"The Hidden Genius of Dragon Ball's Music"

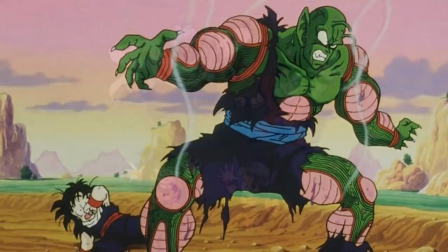(8:21)
And that's the strength of the leitmotif. It's a piece of music that represents something concrete within the story and helps to communicate story elements to the audience as a result. If you weren't aware of this, then welcome, I hope you enjoy stories much more now.
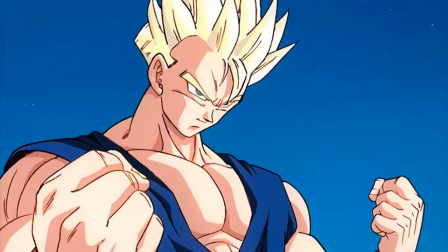(8:33)
But the point that I'm trying to make here is, musical scores serve much more of a purpose in a scene than just setting the mood.
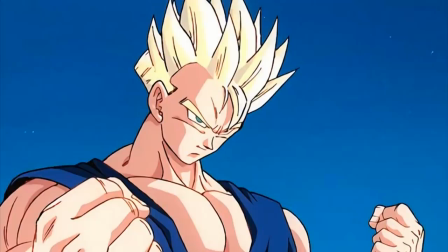(8:39)
They can, as made evident by what I just demonstrated above, help you better understand what's going on in a scene.
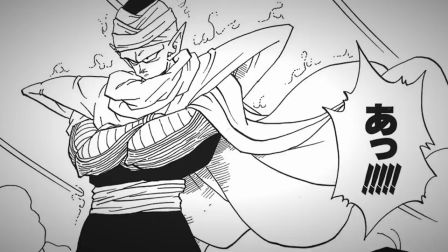(8:44)
In the case of Piccolo, it was his internal struggle to the side of good, but this technique isn't just limited to the Kikuchi score of Dragon Ball either.
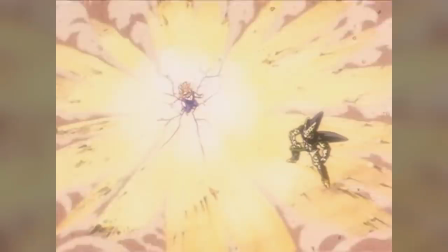(8:51)
The same can be observed with the Falconer score of Dragon Ball Z from the late 90s too. An easy example can be seen with the track Gohan Angers.
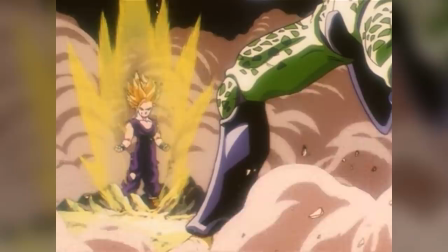(8:58)
Initially a variation on a motif associated with Gohan early on in the series,
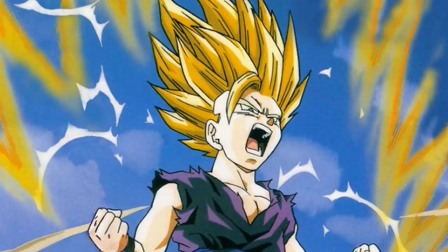(9:02)
this one really takes on a life of its own in this one pivotal scene in the series as Gohan transforms in front of Cell to win the day.
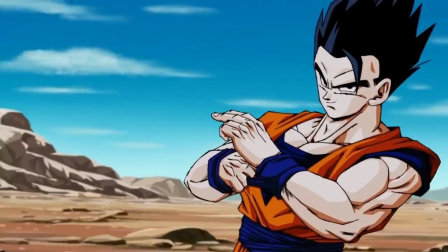(9:09)
However, this track also is used elsewhere in the series, during Gohan's mystic transformation with Buu.
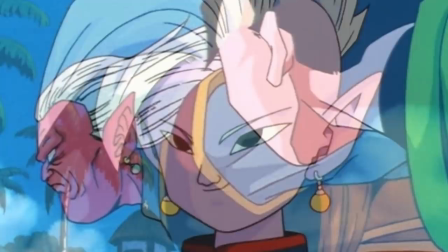(9:19)
Throughout the Buu saga, we're introduced and listened to various other pieces of music for characters such as the Supreme Kai,
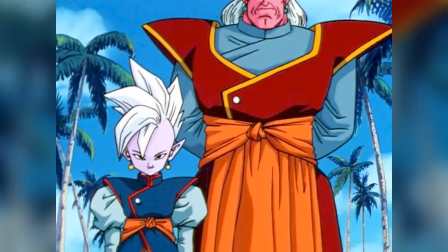(9:25)
or even instances where that realm he comes from is of focus. Predominantly, this new aspect of the series in the Kais and the Otherworld are represented with a
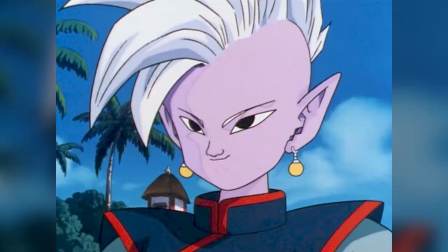(9:33)
much more synth-y sound rather than the traditional instrumentation we've come to expect from Faulkner.
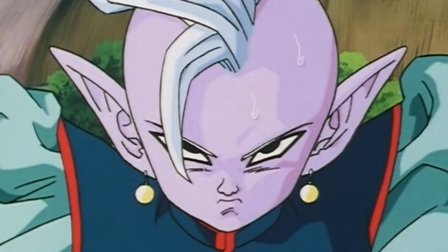(9:38)
And this is largely there to create a distinction musically between new inclusions to the story and the main cast.
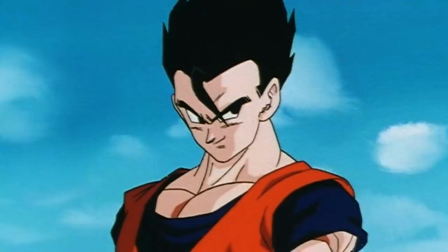(9:44)
This adds a fresh atmosphere to the arc, but it also added something wonderful to Gohan's leitmotif.
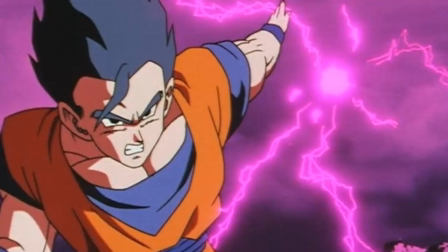(9:49)
Because the mystic form had been given to him by the old Kai, It is in part associated with that aspect of the series now and with this while the theme
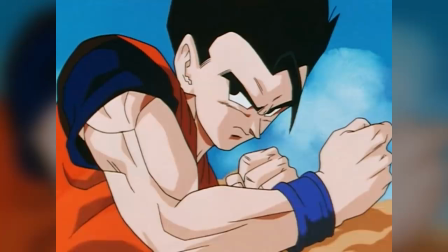(9:57)
of Gohan Angers plays It is distinct from the cell sagas incarnation of the track It has both ties to Gohan's character and the realm of the Kais Okay, so that's leitmotifs and trust me There's way more to this there's like diegetic and non diegetic music in film and why certain Instrumentation sounds good to you because of where you grew up and heck I'll hold my hand up There's still a ridiculous amount of stuff that I still don't understand because I really only started reading about it a month or so ago. But there's still one aspect I need to share with you all that demonstrates how music makes you feel emotion that honestly took me by surprise. And that's contrast. If I were to approach a person on the street and ask them, what sort of music would you put with a sad scene to make it feel more sad?
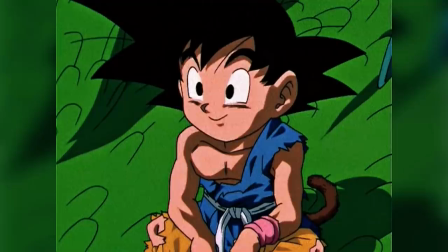(10:38)
Apart from responding with, get away from me, you weirdo, what do you think the most popular answer among this survey would be?
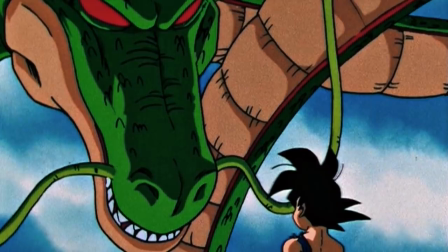(10:44)
Personally, I would have said sad music, right? I mean, these are scenes that make you cry after all, but as it happens, this actually isn't true at all.
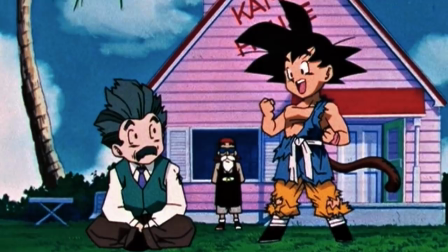(10:52)
With a sad scene, if you want to get the most emotion out of a viewer, uplifting music usually works best.
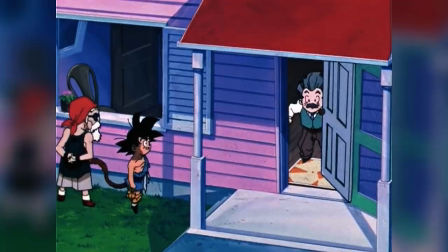(10:58)
Think about it for a sec. For me, the scene that makes me cry a little more than I'm comfortable to share with you all online is the last episode of Dragon Ball GT.
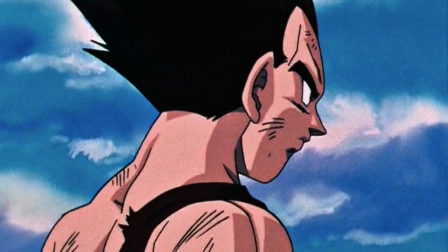(11:04)
For those of you that aren't familiar with it, the episode is comprised of a series of goodbyes Goku shares with a number of his friends,
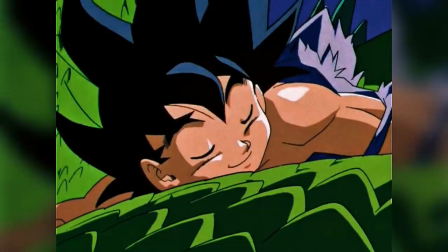(11:10)
from Vegeta to Piccolo to Krillin, but usually during this section, I'm able to keep it together.
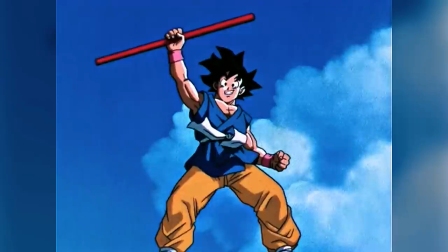(11:15)
Where I lose it, however, is right in the last scene as Goku walks away through the grounds of the world martial arts tournament effectively saying goodbye
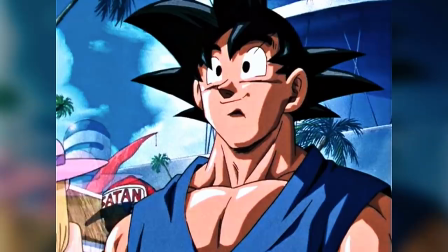(11:23)
to all of us now fans of gt and this episode will be able to tell you what theme plays during this scene and it's the opening theme
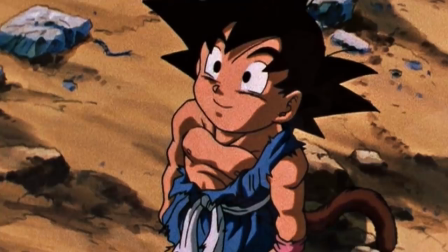(11:31)
song dan dan kokuro hikaretaku now those of you that have seen my review of this series you'll know that i'm not the biggest fan of gt no and neither do i because this is the worst episode of dragon ball i've ever seen despite this however i always enjoyed the GT theme song. Even in my review series I mentioned how I loved the opening because it really captures that sense of grand adventure which Dragon Ball always represented for me. And throughout the series of GT, whenever a pivotal moment came about, you'd best believe we'd be hearing this theme song in one form or another through various remixes and reimaginings. And instead of many other tranquil or sad tracks that they could have chosen from throughout the series, they decided to end it with Dandan.
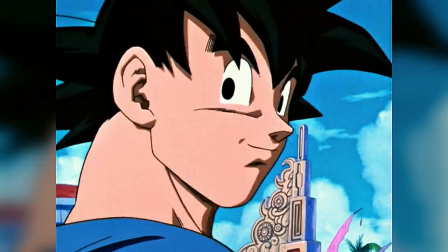(12:12)
And the reason being is contrast. The song that represents adventure and fun now accompanies the scene that represents Goku's adventure ending.
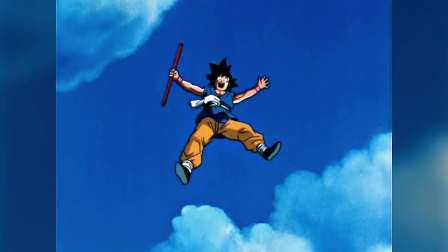(12:20)
And the narrator says as much, this is where the story of Dragon Ball ends.